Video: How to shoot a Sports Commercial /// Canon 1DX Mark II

So yeah, shout out to the 1DX. And then second, the lens of choice that I went with was the Sigma 35. Now, you guys all know the 35 is definitely one of my favorite focal lengths, but in particular for this shoot, I wanted to, one, be in the action with the actual athletes, but didn't want the footage to be too close.
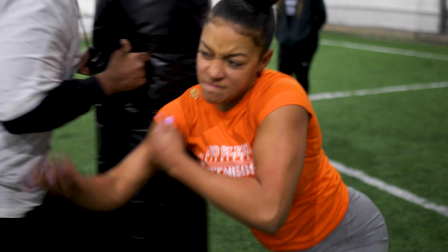4:38 So as far as from a viewer aspect, I wanted you to feel like you were actually in the tryout or in the practice yourself, but I didn't want to make the shots too tight to where everything looked like detail shots.
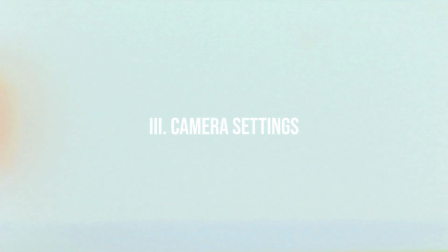4:52 When it comes to like camera settings, I shot all of this in 1080p, but I decided to shoot everything at 60 frames a second. Now, the main reason why I decided to shoot everything at 60 was because when I came back in post, I knew I was going to be editing in the 24 timeline.
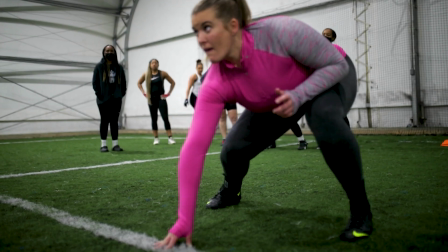5:07 So that footage was going to look very sporadic and jerky and, rushed almost.
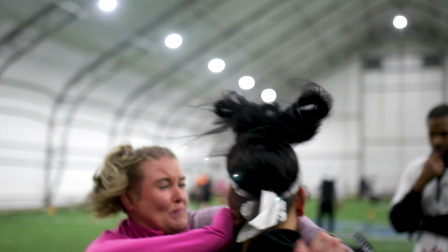5:15 So that way the viewers, you all can see the intensity that these women had when they're actually practicing.
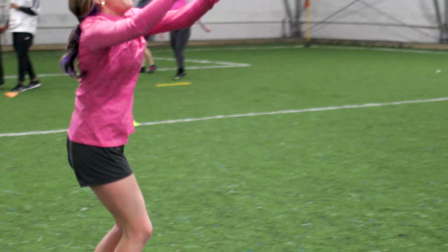5:21 So yeah, it was somewhat of a creative reasoning behind it.
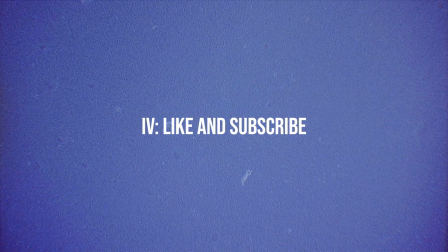5:26 So hopefully, it all worked out in the end. So those are my tips and tricks for shooting action sports. If you guys like the actual video of me shooting with the Atlanta Empire, make sure to leave me a like on this video. If you didn't, that's cool too. But yeah, if you guys aren't subscribed to the channel, please consider doing so. And yeah, I see you all in the next one. Peace.